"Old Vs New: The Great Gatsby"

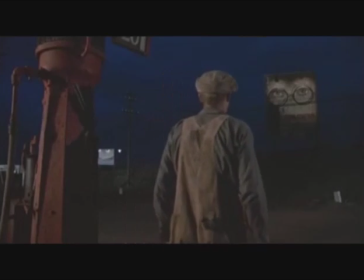12:20 When George sets off to go find and kill Gatsby, who he thinks murdered his wife, he starts looking at the sign and muttering apologies under his breath.
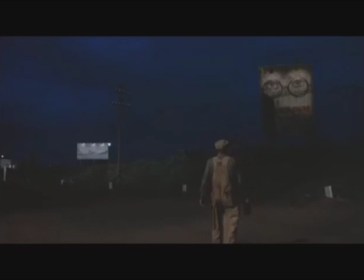12:27 That's really effective, and from that, the audience can figure out what the sign is supposed to mean. To be fair, when the new movie does imagery right, boy does it do it right.
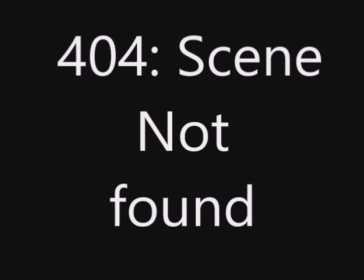12:36 When we first head off to the Valley of Ashes, there's a moment where we fade from a view of the Buchanan House to a silhouette of three men mining. It gives really good contrast between the rich and poor worlds.
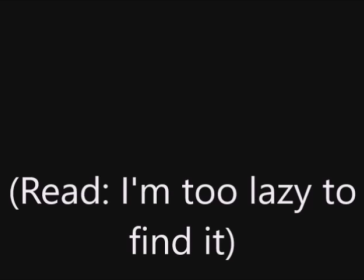12:47 I wish it could have just been that instead of Nick telling us about the symbolism while it happens, but the effect is still pretty chilling.
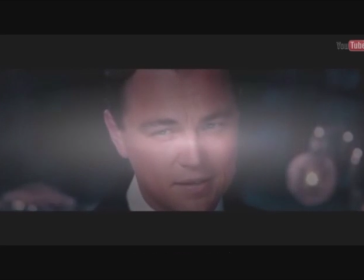12:54 And Gatsby's parties, as I mentioned before, really use the CGI to their advantage.
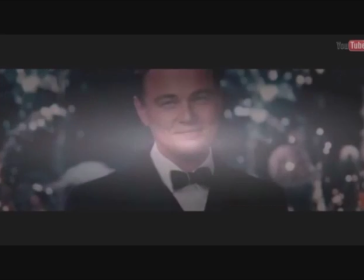12:59 They look massive, and there's so much going on that it really drives home how much effort Gatsby is putting into attracting Daisy.
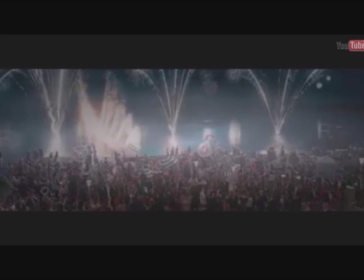13:05 This makes the scene where Gatsby reveals he doesn't much care for parties that much more effective.
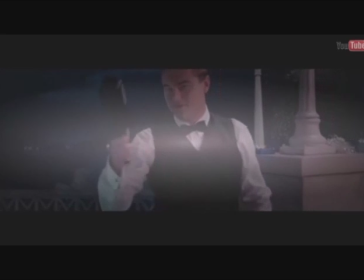13:11 Unfortunately, those are the only two moments I can think of that the 2013 Gatsby did well, and the 1974 Gatsby did them just as well with what they had at the time.
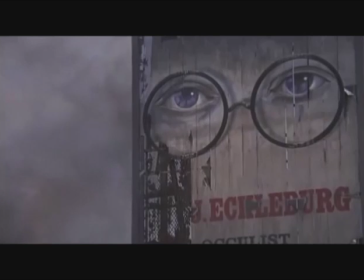13:19 So overall, the old movie was much more effective with its imagery. Point goes to old, which means old takes the win this time. But does that mean that I didn't like the new one?
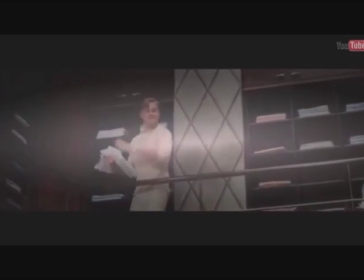13:36 No, because despite the subpar writing, I actually really enjoyed it. When it's effective, it's really effective.
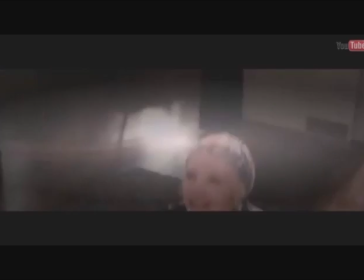13:43 It just wasn't as consistent as the old one was. The new one had great moments, and in some ways was better than the original. You don't have to. But overall, to the original goes the spoilers.